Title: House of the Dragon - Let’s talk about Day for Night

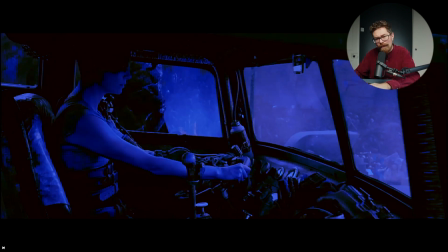500s
these are all scenes that I've just done a really, really bad, quick blue grade on.
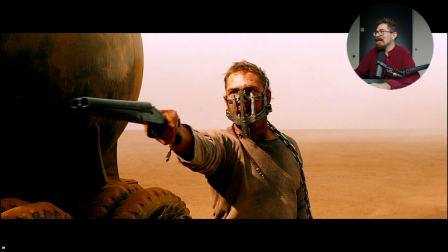507s
Some of them work better than others to make it day for night.
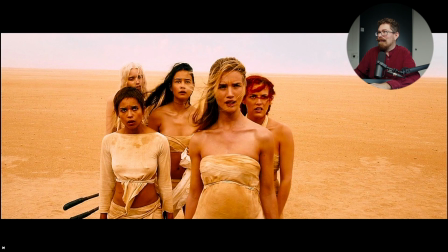513s
And that one I didn't do because it really didn't work, because the sky's all bleached out to white in the background.
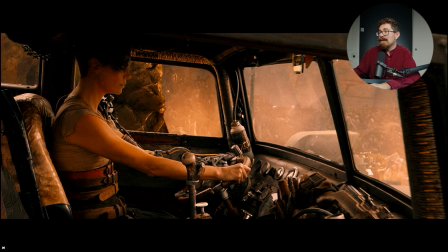518s
There are concessions that you have to make when you are shooting to how you're going to do this. And I've heard lots of discussion around how they went for this, and people coming down and saying, oh, actually you want to overexpose for it rather than underexpose, which is what people normally do.
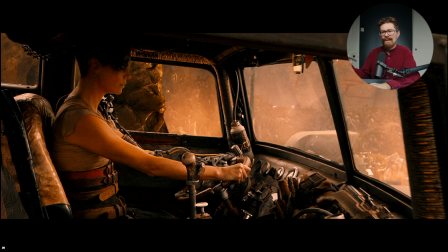532s
And that allowed them to get more detail in the shadows, which help to, you know, when you get to the grade. All kinds of things. We're not going to look at the technical details and how you do it in this episode,
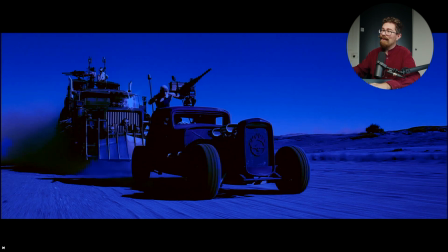544s
but it's just fascinating that you can just post-convert some of this stuff,
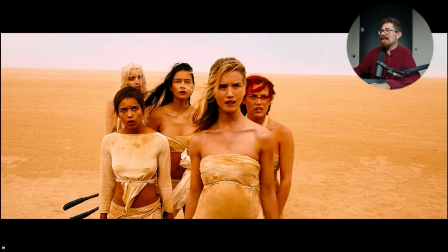548s
and it sort of just sits with the other stuff you see there.
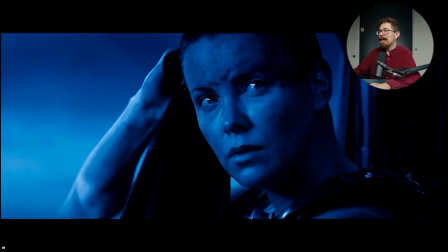553s
Looking at it again now, some of those are a little bit more steely, greeny blue than the ones that I post-converted,
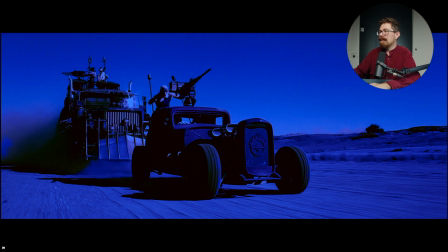561s
which are a little bit inkier, more magenta-y kind of blue.
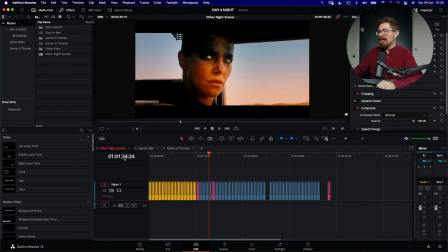566s
But fascinating, isn't it? You can get away with that. Now, there are other films that have done day for night sequences.
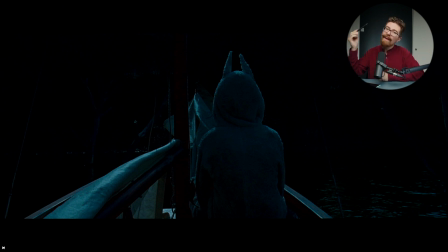573s
Where the Wild Things Are, great example, great reason to do a day for night scene, because they're working with child actors and the scheduling was a problem. You can't make the child actors work long nights like you potentially could do with a full cast of adult actors.
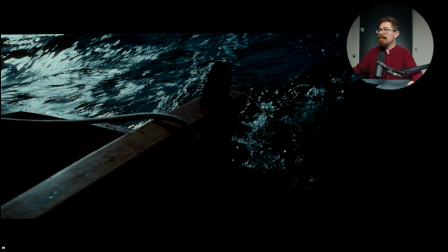591s
So in Where the Wild Things Are, we have day for night scenes, and they work.
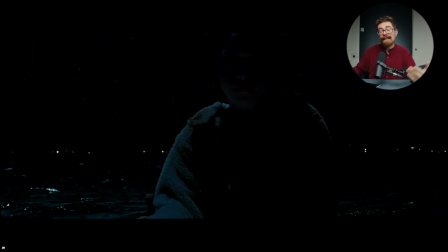597s
And I think that this, next to Mad Max, well, he is it he or she or the character is going to where the wild things are,
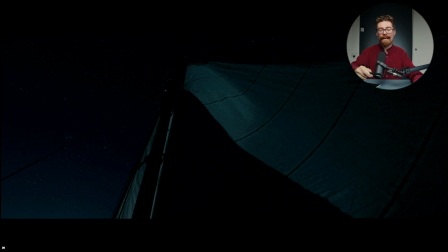607s
and that place isn't the normal world. So maybe it doesn't look realistic, but maybe it doesn't have to, because maybe that's part of the visual style, which is telling you more about the environment and the vibe and the fact that this isn't the real world.
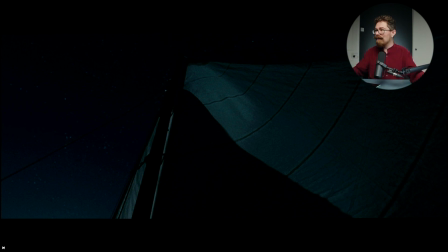625s
This is moving over to something a little bit different, a little bit unreal.
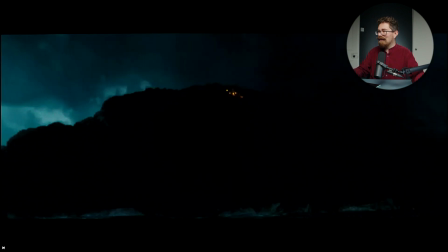632s
Obligatory moonshot. You got to sell something, put the moon in there. You'll be laughing because people will just accept that's where the light's coming from.
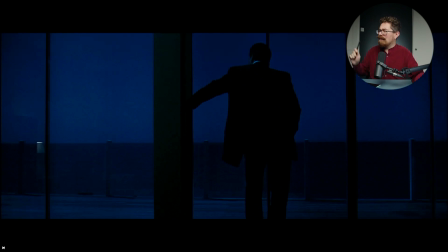640s
I saw the moon. In Heat, day for night scene. Really simple one. Just looking out of a window. Color grade it blue, pull everything down a little bit, and you got your night scene. I could see if it's just 1 or 2 shots that you got to do,
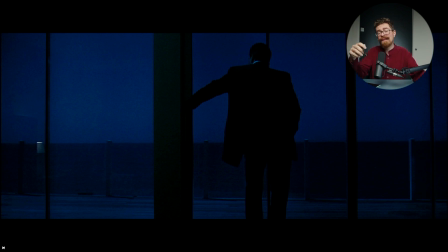656s
and you have the talent in the space, and you've been doing some other scenes, and you don't want to have to wait until night just to do these 2 shots. Sure, probably blink and you'll miss it. Most people won't even notice, so why not?
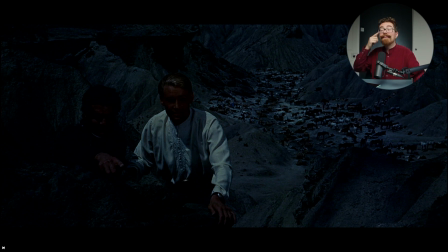668s
Just make it a thing. Lawrence of Arabia. This one, less blue filter, and when we look back, it's harder when you're on film to go in and do an extreme grade like you would do perhaps if you're looking at Mad Max Fury Road.
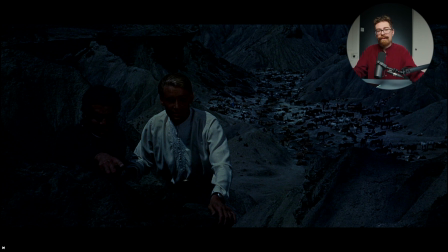685s
You know, they had the benefit of shooting on digital, being able to look at the footage, maybe have a DIT there, someone grading and working out how to best approach the exposure and how they were baking things in at that level,
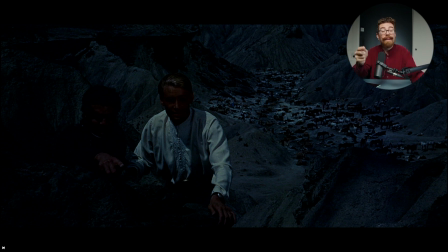702s
so they had the most flexibility when they came to work in post. On film, Lawrence of Arabia, they don't have the luxury, so everything they do, they've got to try to some extent to work in camera. Now, appreciate you could probably do a push or a pull,
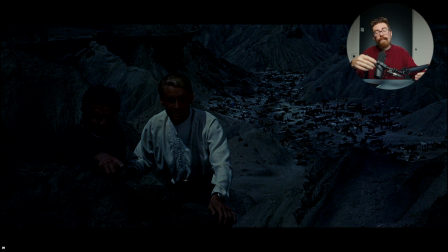719s
and bring your exposure down by just giving it a different chemical process, but you are a little bit more limited on how far you can take that. And here we do see a little bit more color in it. Shooting in the desert, really, really hard.
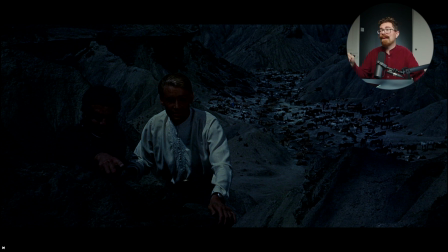737s
They're gonna have to bring in all the lights and stuff to do these night scenes, so you can see why they did it. There's not really a question of whether it's better or not.